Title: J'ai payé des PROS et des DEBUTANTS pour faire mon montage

Qu'est-ce que vous en pensez? Vous êtes déjà plutôt fan des montages marrants ou plutôt de premier degré? Oh wow, qu'est-ce qui se passe, petit slow motion?
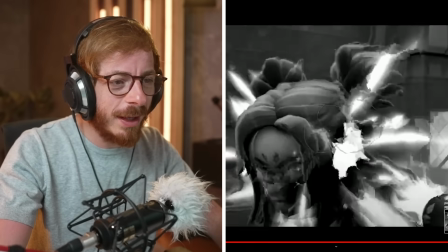Oh, j'avoue, c'est quoi cette dinguerie? Je lui mets dans la tête. Regardez, là normalement il meurt, hein. Ah, Valorant.
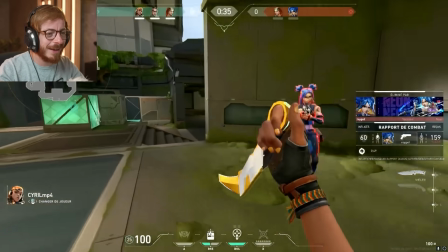Et je suis sûr je meurs. Nope. Nope. Oh, nope. Le clip de Zinzin, nope.
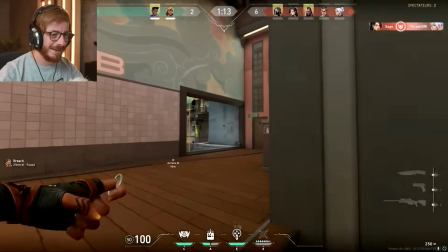Je me rappelais plus de ça. Oh, le clip de Zinzin. Oh, ça c'est ma grenade spéciale.
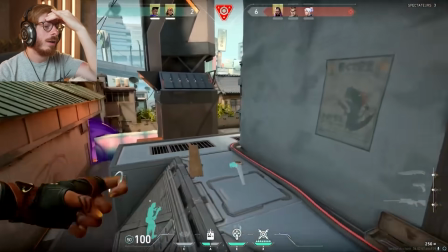Oh, mais il l'a cuté. Oh là là, il a tout cuté. Oh, le massacre. Oh, il a tout cuté.
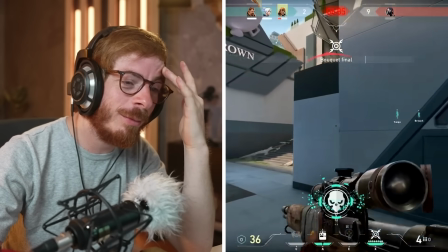Oh, il a tout cuté. Moi, ça me fait mal au cœur. Je ne valide pas, monsieur.
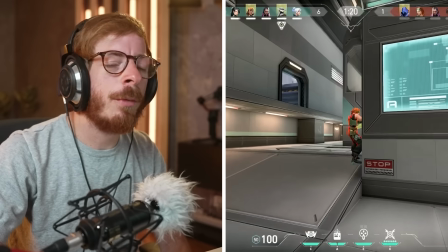L'idée de l'intro, elle était marrante avec Rick et Morty, même si je pense que c'est un peu overused. Et en fait, ça manquait un peu d'incrustation d'images, de petits rotos, des petits trucs sympas. Parce qu'en fait, je pense qu'il a juste une banque. Ce qui est normal, encore une fois, c'est vraiment pas cher. C'est juste pour le fun, tu vois. Mais il a une banque de même, un peu comme ça, en green screen, qu'il doit mettre un coup de temps en temps. Mais encore une fois, c'est comme le premier. Pour moi, c'est vraiment ça qui est important. Quand on fait de l'editing, quand tu fais une frag movie, ce qui est important, c'est de comprendre les clips.
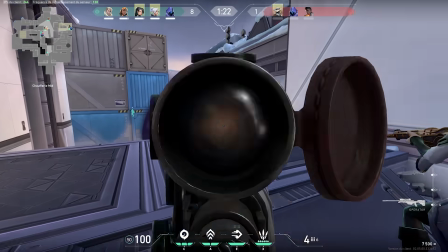Parce que Valorant, notamment à l'opérateur, si tu mets que le moment où tu tires, c'est nul. Parce que tu vois pas. Qu'est-ce qui fait que ce move est beau? Qu'est-ce qui s'est passé avant? Les déplacements, les réflexes, la frag movie, l'art de l'editing, les amis. Vraiment, c'est pas rien. Et il y a trop de monteurs qui oublient ça. Le montage, c'est fait pour mettre en avant, c'est fait pour mettre en lumière des beaux clips. Et le montage, l'editing, c'est pas le sujet de la vidéo. Ça l'accompagne, ça l'améliore. Partons dans des montages plus poussés.
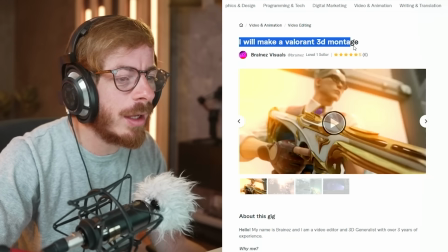Je vous ferai un montage 3D. Oh yes, là on va avoir de la 3D alors. Ici, c'est 200 euros.
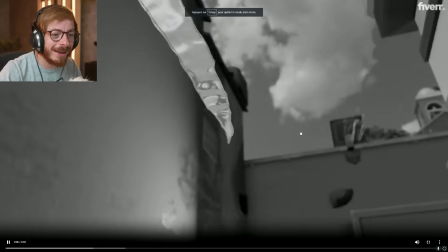Là, j'ai trop hâte de voir. Oh wow, une lumière, c'est quoi ça? Oh stylé, oh j'adore.
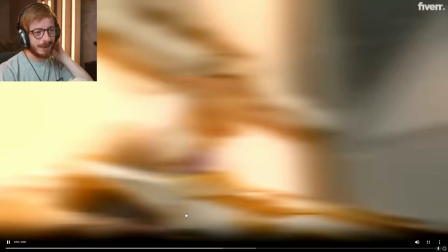Oh yes. Tu vois, encore une fois, là c'est stylé, mais du coup tu vois pas trop le move qui est méga stylé.
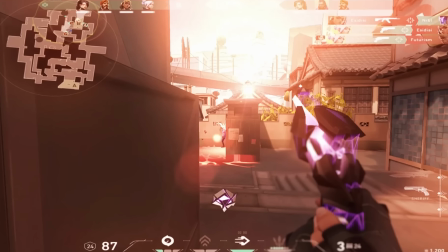On voit ici que c'est quand même beaucoup plus poussé, hein, que ce soit dans la color correction, il y a du bloom de partout, il rajoute des lumières.
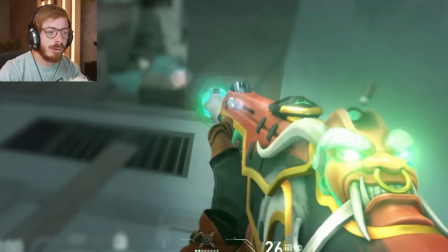Regardez ça, moi j'adore ça, là il y a un petit flair avec l'arme, c'est tout flou, c'est beau. Il a 3 ans d'expérience, putain il fait déjà ça en 3 ans. Il utilise Sapphire, Blender, ah ouais putain il fait la 3D avec Blender, incroyable. C'est parti, oh let's go Jet, mon main avec l'opérateur bien sûr.
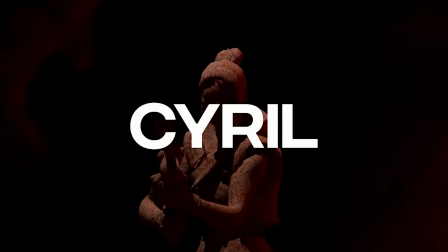Oh il a fait un petit truc stylé hein, Cyril, c'est moi. Oui.
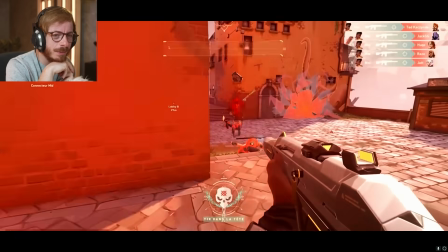Wow. Nice, ça j'aime bien ça, ça j'aime bien. Yes.
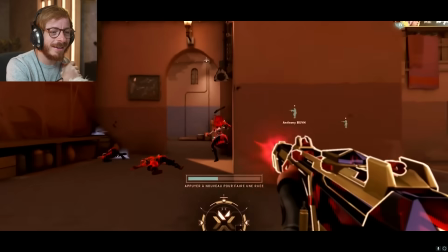Oh nice, il a recréé toutes les scènes en 3D.
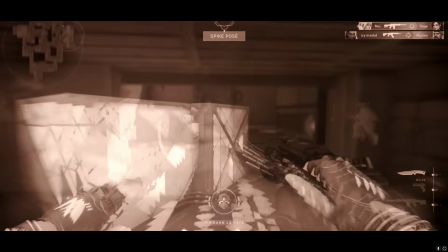Ouh. Voilà, là on voit le réflexe, c'est bien, on voit le turn. Voilà, il faut laisser les actions, très bien.
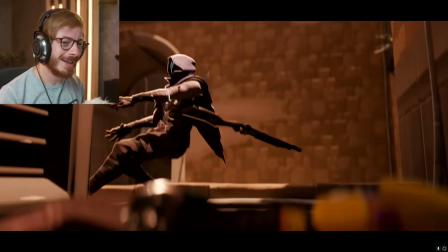Nice. Oui. Ah les scènes 3D elles vont trop vite, j'ai envie d'en voir plus.
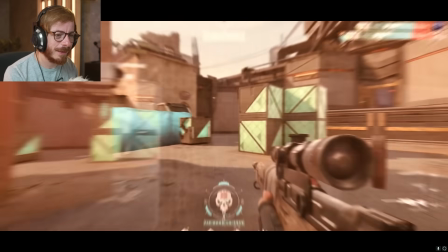Les transitions elles sont vraiment stylées. Nice. Là, c'est mieux édité, c'est mieux qu'était.
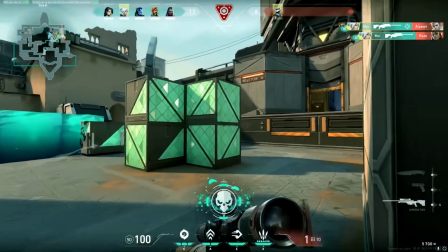Vous avez vu la différence? Ce clip, il était là tout à l'heure. Vous avez vu la différence? Ça a plus rien à voir. Nice.
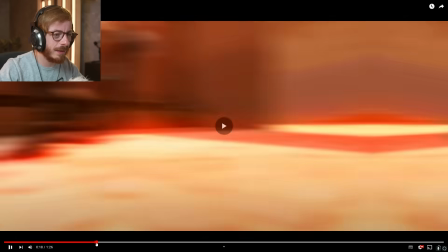Putain, il y a des sacrés moments. Hein. Moi, j'ai kiffé ça, là. Ça, c'était stylé.
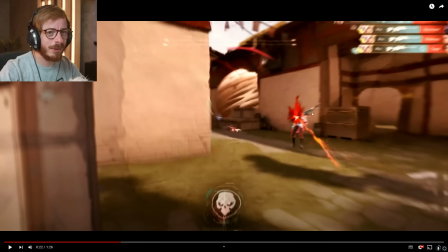Oh, j'adore. Oh là là, celui-là aussi. Hein. Parce que là, regardez, je suis sur une 3 kills. Il y a un réflexe de fou.
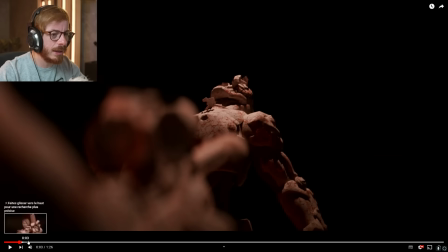C'est pas mal. Et voilà, on voit que c'est fait en plus sur mesure. Parce que ce premier clip, là, avec cette petite DA 3D, c'est vraiment l'illustration du premier clip où je lâche un noscope à Sage.
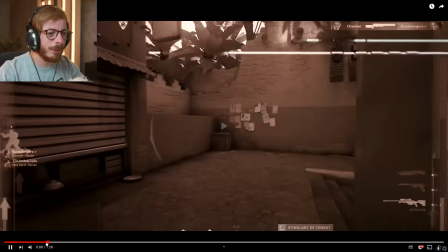Mais vous voyez, avec l'editing, en vrai, j'ai pas l'impression que... Si, on voit en vrai, mais ça va tellement vite.
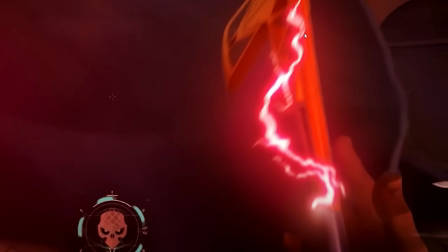Ça, c'est stylé aussi, là. Les petits éclairs sur la hache. Franchement, je suis satisfait. Ça vaut son prix aussi, hein.
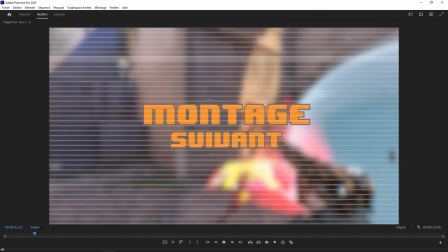Parce que tout à l'heure, imaginez, c'était 5 euros, 20 euros, c'est vraiment pas cher. On va passer au dernier montage.
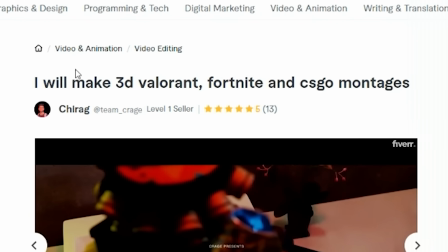Budget 400 euros. Ah, lui, il fait du Valo, Fortnite et CSGO. Ah, déjà, j'adore le texte comme ça.
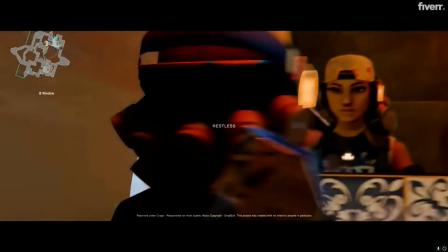Moi, j'aime bien, là, c'est discret. Restless. Ok, on a une scène 3D. Oula. Oui.
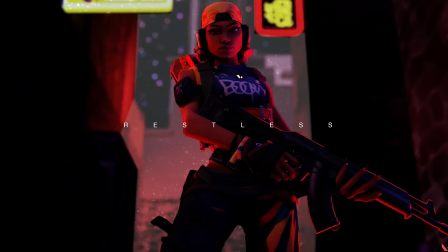Ouais, y a beaucoup d'effets là. Là par contre ça a du style, là le texte est vraiment beau. C'est vrai que le texte de tout à l'heure il était pas beau hein.
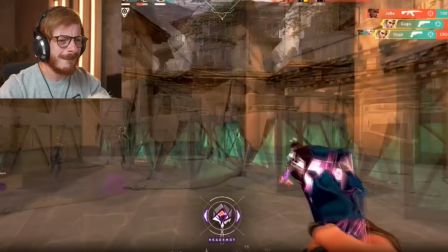Je suis moins fan de ces color correction. Ouah. C'est plus cher mais ça a l'air moins maîtrisé.
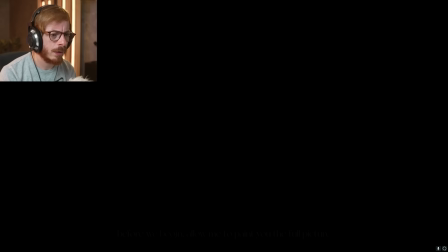On va voir. Alors ici on est sur une équipe, il y a plusieurs personnes qui ont bossé dessus. Let's go.
Before we begin, oh il y a une histoire. Allow me to paint you the full picture.
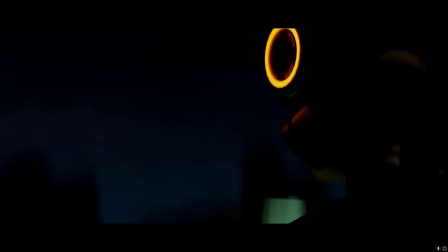Incroyable. On va avoir un petit scénario. Petite raise. Ah ouais ils sont partis sur un court métrage là.
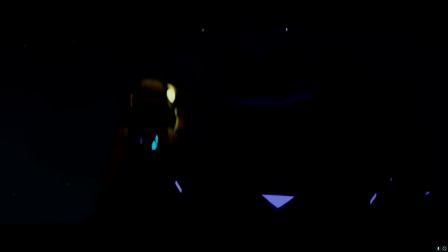Waouh. Omen. C'est quoi cette dinguerie? Qu'est-ce qui se passe?
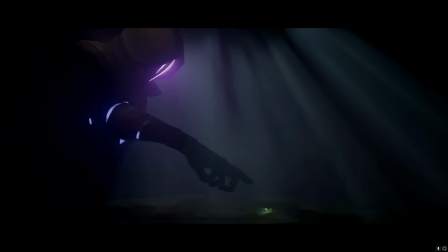Oh, waouh, c'est trop stylé! Oh!
Here comes the party.
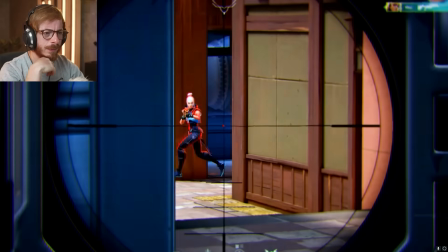Nice, le sound design. Ok, elle est bizarre leur color.
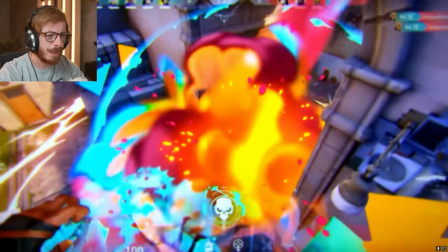Control spray!
Nice! Ah, franchement, c'est stylé! J'aime bien.
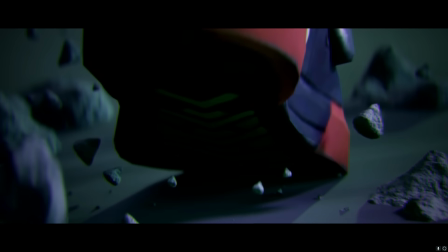Bam. Ah, le retour de la cinématique, ok. Ah, ça, c'est stylé.
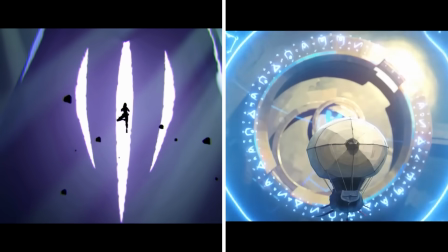Avec les yeux d'Omen. Waouh, on travaille sur Arcane. Là, les cinématiques sont folles.
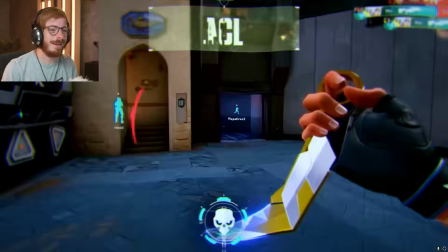Oui, là, c'est bien édité, ça. Ça, c'est très bien édité. Nice.
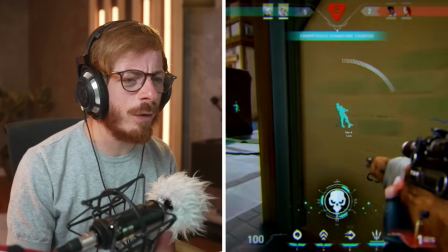Un peu trop d'effet, on voit plus rien, mon zinc. Hein. Attention.
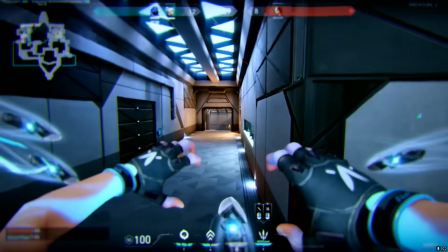Ah, dommage, ils ont cuté un peu le mouvement, on voit pas trop. Edit by Krage. stylé. Franchement, par contre, les cinématiques étaient incroyables. J'aurais trop voulu en voir encore plus. Ah, ça, là, moi, les scènes comme ça, j'adore.
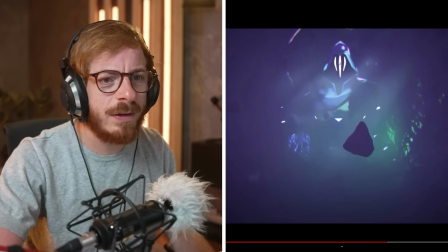Celle-là, elle est incroyable. Il y a un compositing vraiment stylé. Parce que lui, c'est un peu 2D. Ça rend super bien.
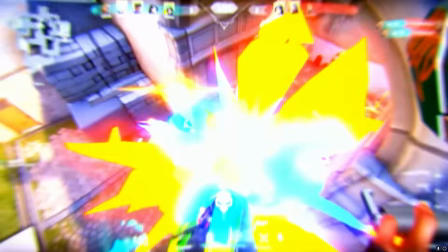Celui-là, là, je suis fan. Et les clips étaient franchement bien édités, je trouve. Je suis un peu moins fan de la color correction.
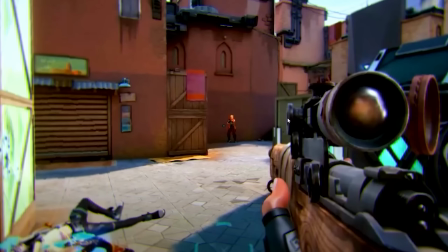Toujours, il y a de l'aberration chromatique sur les côtés. On est juste un peu plus saturé. Mais voilà, on est sur un truc moins cinématographique, je trouve.
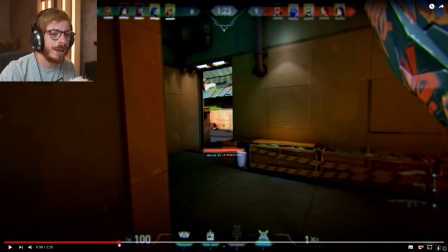Mais ça reste très, très bien. Après, ouais, il y a vraiment beaucoup, souvent, d'effets. C'est beaucoup très flou. Et d'ailleurs, il applique un filtre un peu bizarre qui rajoute vraiment une sorte de clarté.
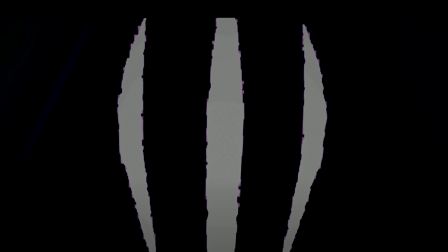Du coup, les traits sont pas très droits. J'ai vraiment hâte d'avoir vos avis, voir ce que vous en pensez. Il me reste encore plein de clips. Je sais pas ce que je vais faire de tout ça. Est-ce que j'upload une compilation sur la chaîne? Tenez-moi au courant dans les commentaires. N'oubliez pas le petit pouce bleu. Merci à tous ces monteurs qui ont bossé sur ça. On se retrouve pour une prochaine vidéo. À bientôt.